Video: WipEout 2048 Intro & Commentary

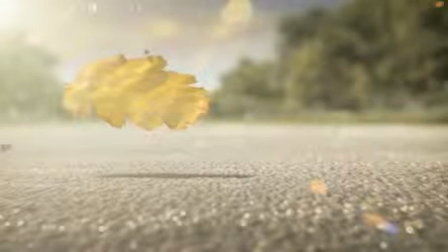12s
So to open the movie, I wanted a very non-typical Wipeout shot with a vehicle pass-by which was almost abstract. So if you're a long-time fan of the series and think back to the original backstory for Wipeout,
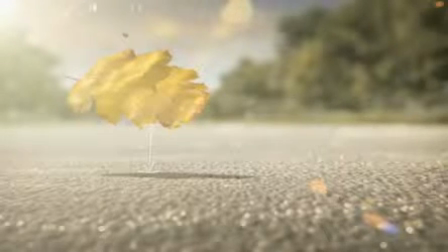26s
it's also a metaphor for a particular moment in the life of Pierre Belmondo, the creator of anti-gravity technology. Wipeout 2048 is all about going back to where it began, so we thought it'd be really cool to include some visual references like this one that are metaphors to emphasise that point.
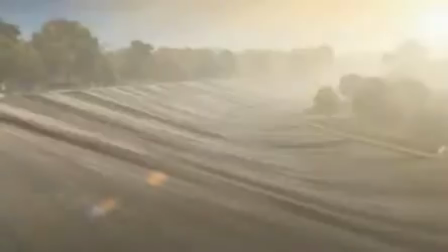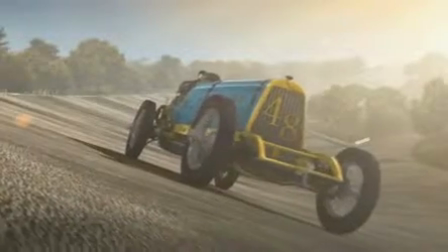49s
If we jump back into the movie for a second now, you'll see here that the vintage vehicle gets a bit of airtime as well,
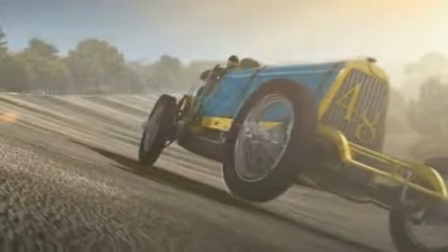55s
which is obviously a nod to that wonderful shot and of course a nod to anti-gravity again.
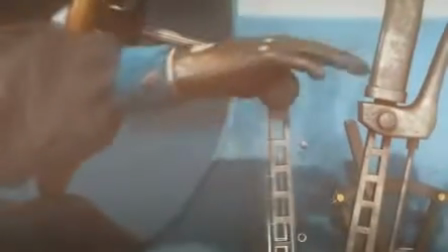62s
one of the main points of the intro is primarily to show you how the sport
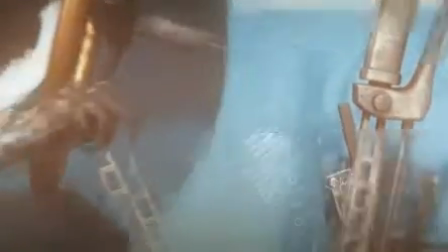66s
of automobile racing has evolved in the world that wipeout takes place
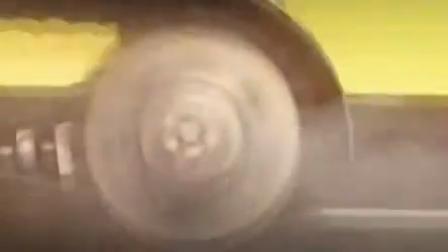71s
in to where we begin in 2048 but also to help ground
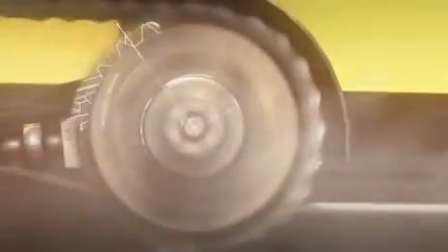76s
it a little in reality especially through our choice of vehicles in the early stages
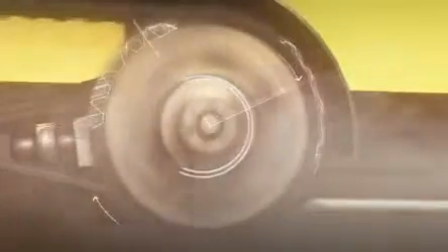81s
of the intro like this one the
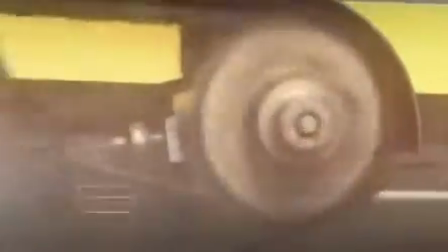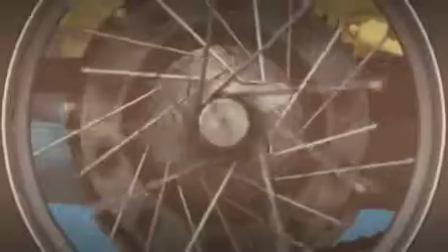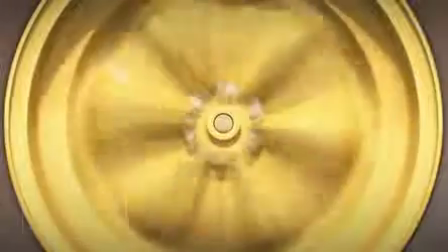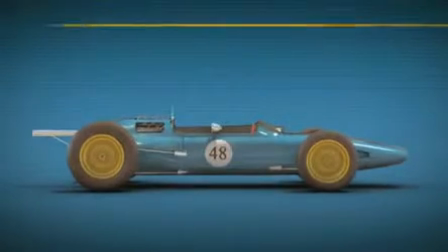100s
next transition takes us to an intermediate stage we call the shop blueprint It's kind of like the design that actually never made it into real life.
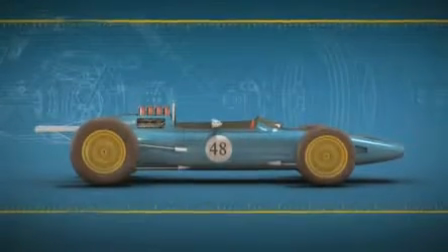109s
The next stage, we go into a transition into the open-wheeled contemporary racing category.
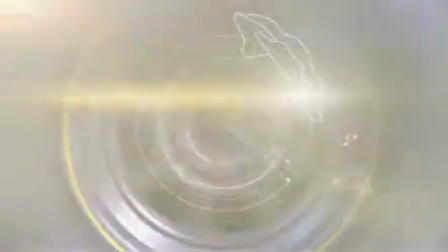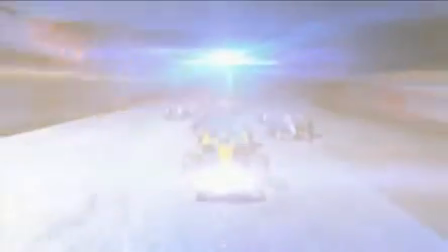122s
Again, these are really cool annotated visual transitions,
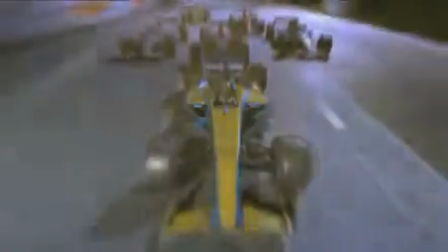126s
just another way to show you how the sport of motor racing evolved over the years,
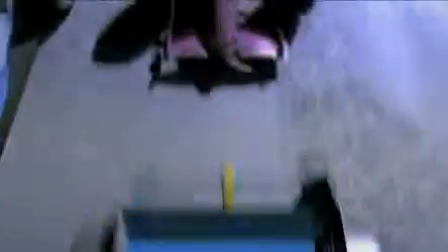132s
eventually settling on Formula One style racing, which is right where we are now in 2012.
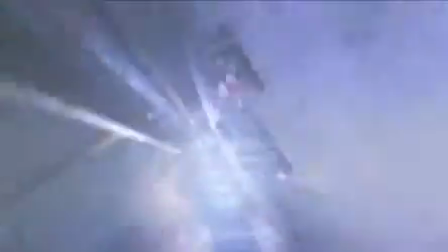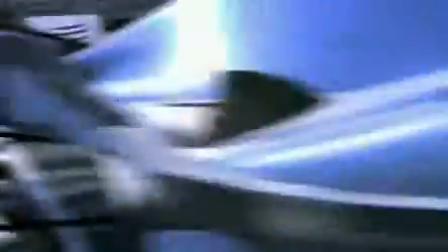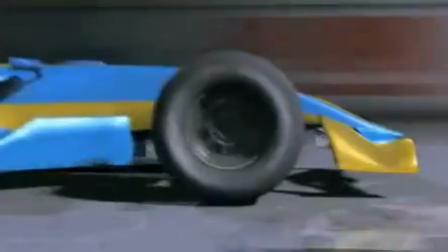152s
So if you blinked, you may have missed the Fisar logo appearing in the top left corner there.
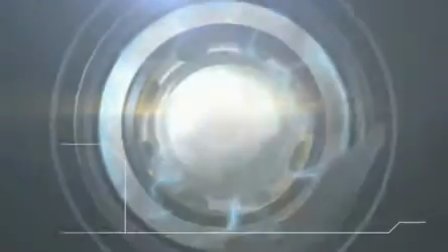158s
If you know your wipeout history, then you'll know that Fisar is one of the longest running teams in sport.
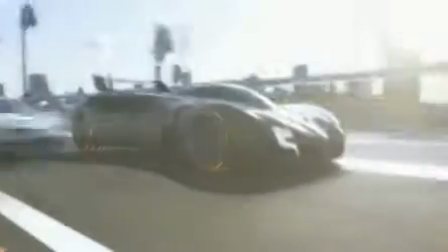167s
So here we wanted to have a little fun, but I fast forward into the year 2025 with the advent of what we're calling ball racing.
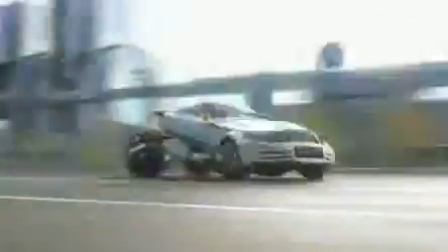175s
So it's almost like ball wheel racing. It's the intermediate step between anti-gravity being fully commercialised.
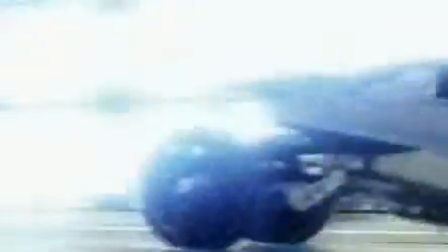182s
You know, it had started, but it hadn't really made it into a commercial entity.
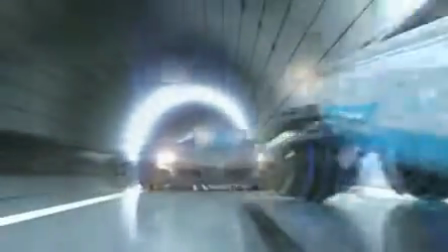189s
You're seeing the sequence that the vehicles actually drive up the side of the wall.
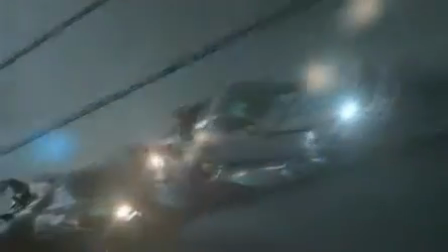194s
What we didn't want to do at this stage is say that this is AG right now.
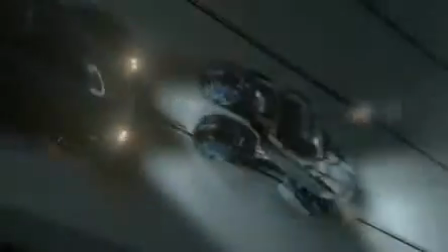199s
This is still very much a surface-based racing game, so the mag strip stuff was obviously the next phase that we go into.
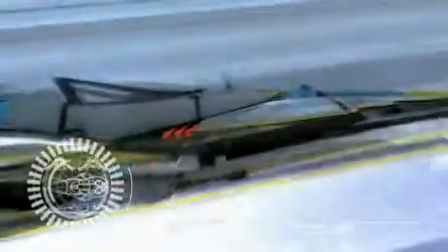209s
Okay, and now the money shot, the FISAR Speed AG Racer, where we arrive on the starting grid in 2048 for the birth of the
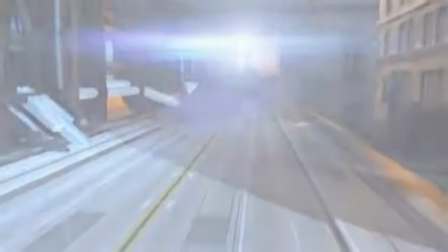218s
Anti-Gravity Racing Championships and a quick glimpse of Nova State City.
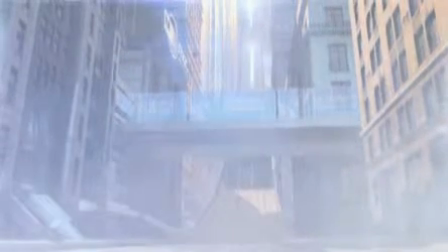224s
For the final shot, I really didn't want to give too much away here, but I did want to show how beautiful this city was, but at the same time,
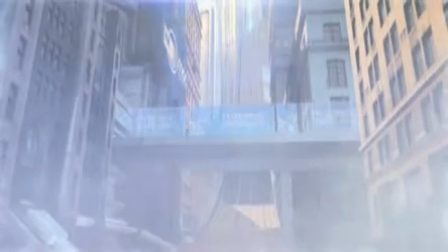232s
it is still very much a city that you recognise.
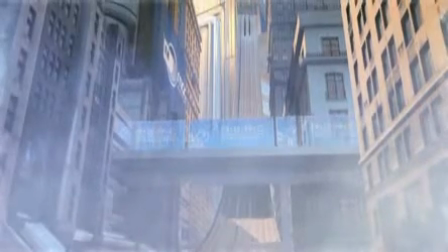234s
You know, we've got this beautiful vehicle speeding up the mag strip in the centre of it, which suggests the future.
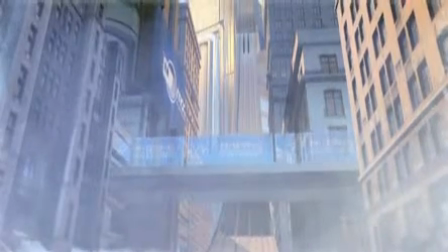241s
But the buildings on either side are very much contemporary sort of style.
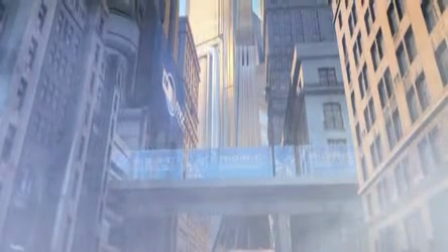246s
But the higher up we go, we see that the technology is changing in construction.
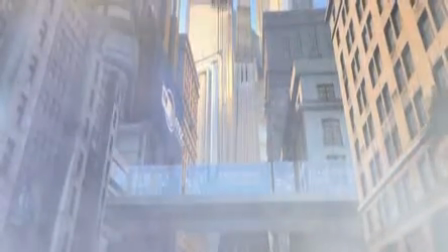251s
And we also see the fact that we've got a lot more airborne vehicles in there again, given a bigger indicator of the year that we're actually in right now.